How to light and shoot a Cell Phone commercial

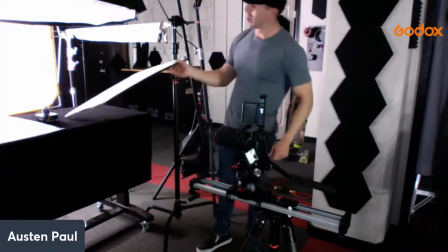[14:17]
The other thing I'm gonna show you guys what's very important
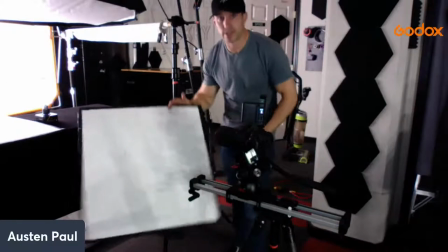[14:21]
for handling your reflections is this right here This is a bounce board
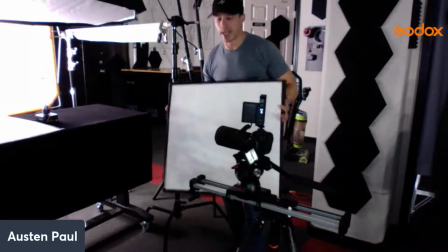[14:26]
and photography but this is something that i actually just got at the hardware store and
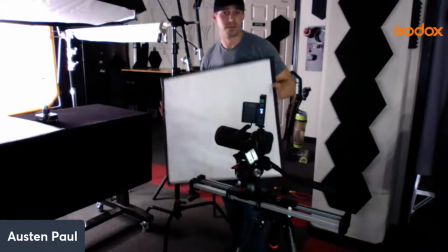[14:30]
it's insulation board that you couldn't buy it's super cheap it comes in four by
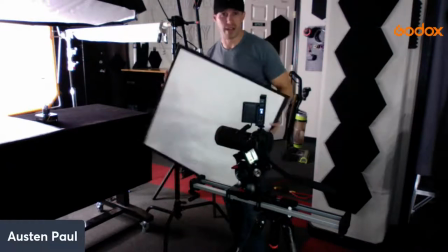[14:35]
six feet and i think they're only like 25 and then i cut them and then place them where i want and then i put a little bit
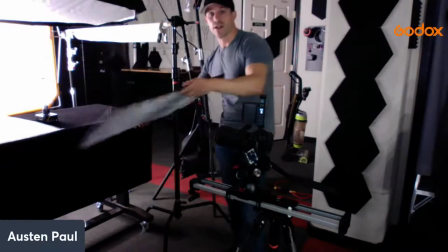[14:41]
of gap tape around them but as you can see if i angle it like this you can see it's starting to light up things because it
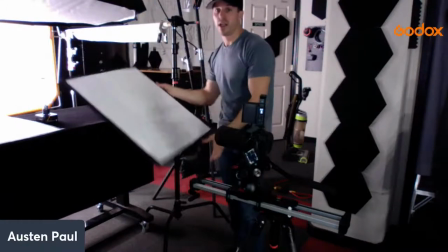[14:47]
has a silver side and a white side and we're using the white side like this
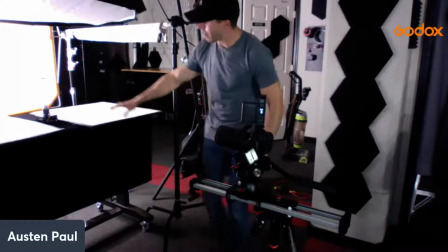[14:53]
um like right down here and we're using that because we want to make sure that we're going to have a white
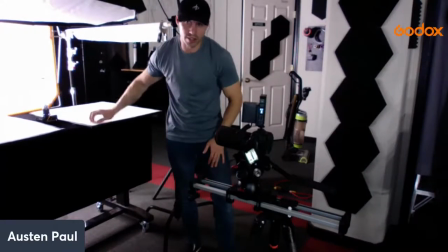[14:59]
highlight around the metal of our product which is the phone right and then down below that
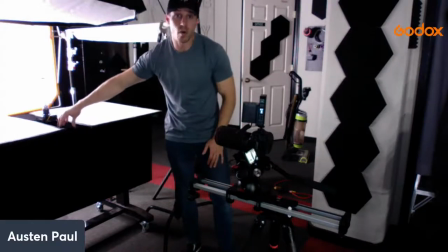[15:06]
i have duvetyne because i don't want any unwanted reflections because underneath this duvetyne is actually just wood and if i didn't have this duvetyne here you would have a warm would look on the reflections of the phone itself um
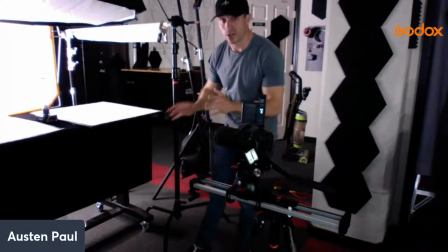[15:21]
and that's pretty much how i handle reflections for a white background now i'm going to show you guys how we do a black background i'm going to have alex just turn that turn that uh computer perfect just
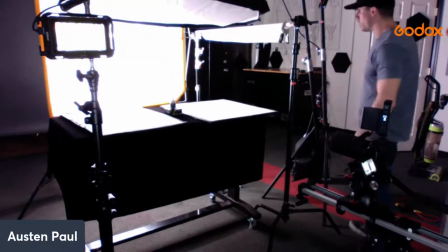[15:31]
like that and what i'm going to do now is i'm going to remove this diffusion right here just
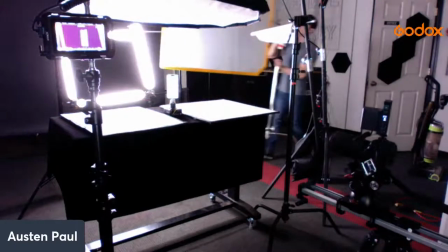[15:41]
like that and
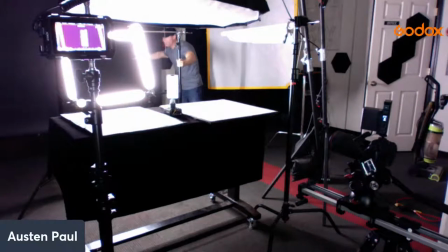[15:45]
right back here i know i'm really far away but right back here is just a black backdrop and what's great about this setup and building
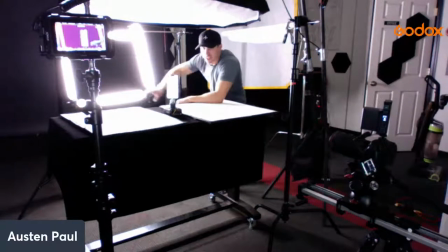[15:53]
this mirror frame right here is that we can still shoot through it and still use it to highlight our phone right here and we don't really have to change too much with our black backdrop because we're just going to shoot straight through to the black and then the only thing
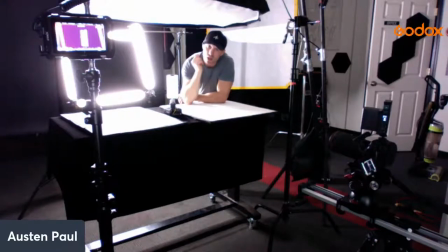[16:08]
that you want to do now is because now that you're getting rid of the white that's back there you're going to start seeing a lot more reflections on the screen while it's rotating and you want to control those reflections and the way that i do that
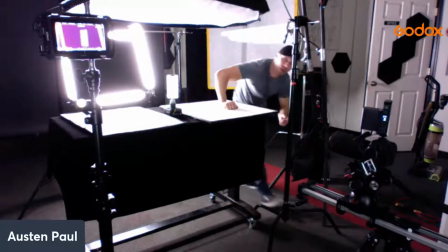[16:20]
is i use something like diffusion paper right here i'm
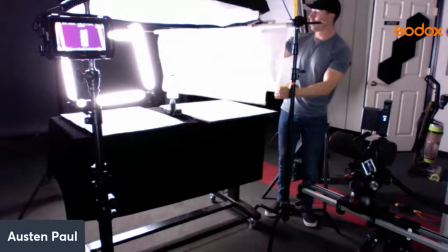[16:27]
just going to drop it down bring it in like this
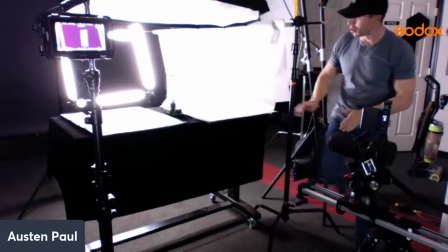[16:31]
plant it and i have it on a c-stand and what that's going to do is when you have your phone rotate right here for
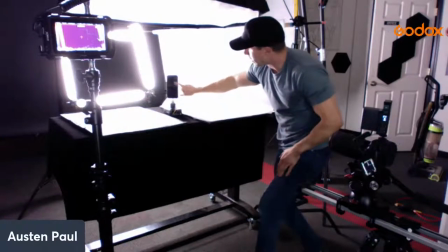[16:40]
example let me turn this screen off here as I have the phone rotate this black screen is going to pick up everything so right now and actually if
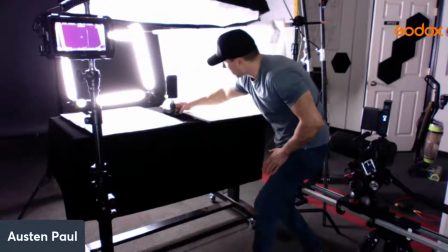[16:48]
I'm looking straight at it it can see you guys back there but if I rotate it like this and then I have it rotate this way I can have
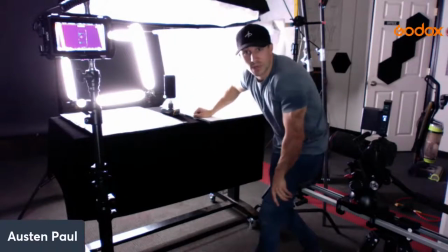[16:56]
this diffusion right here pick up the black screen and that's what's going to be able to control your reflections is using using diffusion paper
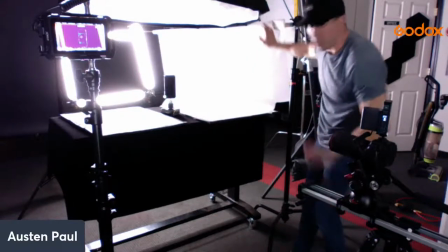[17:04]
like that I can put diffusion paper here and then i can even put diffusion paper between
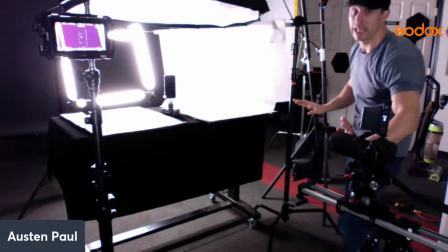[17:09]
here to here of the camera lens and when that rotates then
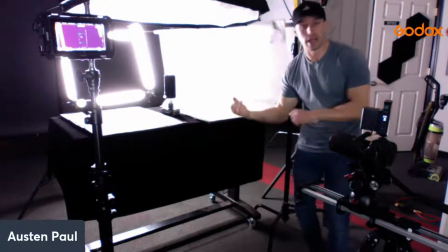[17:13]
it's only going to have a white highlight right there when working with lights you're always very concerned about spill spill is something that you have to deal with all the time and with working with reflections it's almost very similar where you don't want you want to control your spill
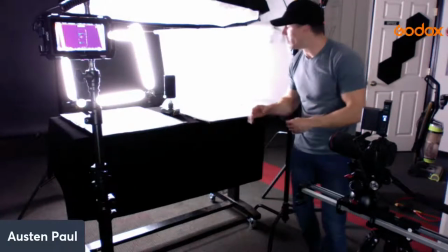[17:30]
but you actually want to control your reflections by kind of caging them in and you can use that with using diffusion paper on one side if you want a
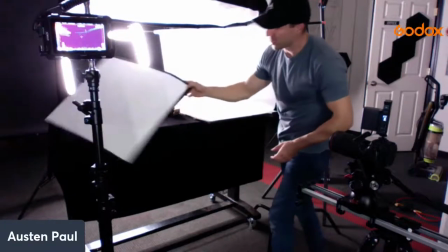[17:38]
white highlight on your reflection or you can use it something like this with duvetyne and I can take this duvetyne right here and
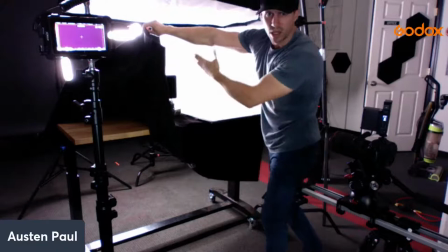[17:47]
I can lift it up and put it right here to have a black highlight on this side while I'm shooting in and so you can have a negative fill or
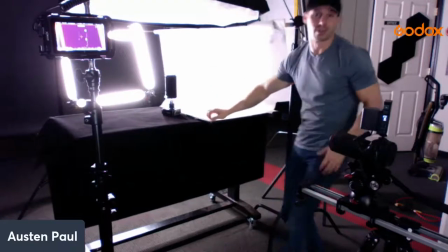[17:56]
you can have a fill with a white bounce and that's really how you're going to manage your highlights when you're doing
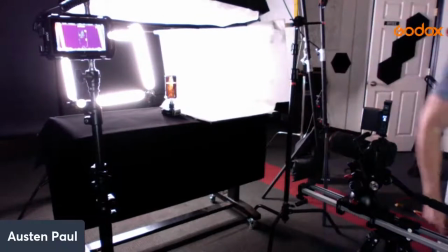[18:01]
this let me tilt this up perfect
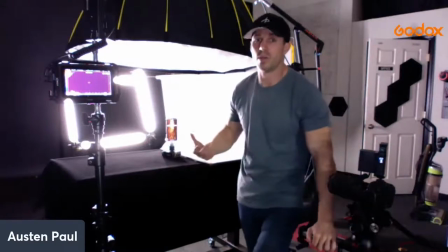[18:06]
and then the same thing goes for your black background
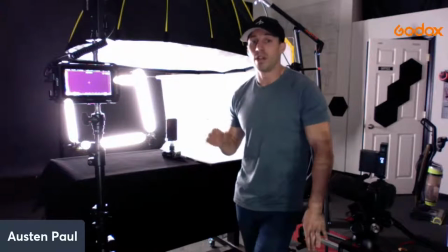[18:11]
once you have your black background set up you can literally take this in post and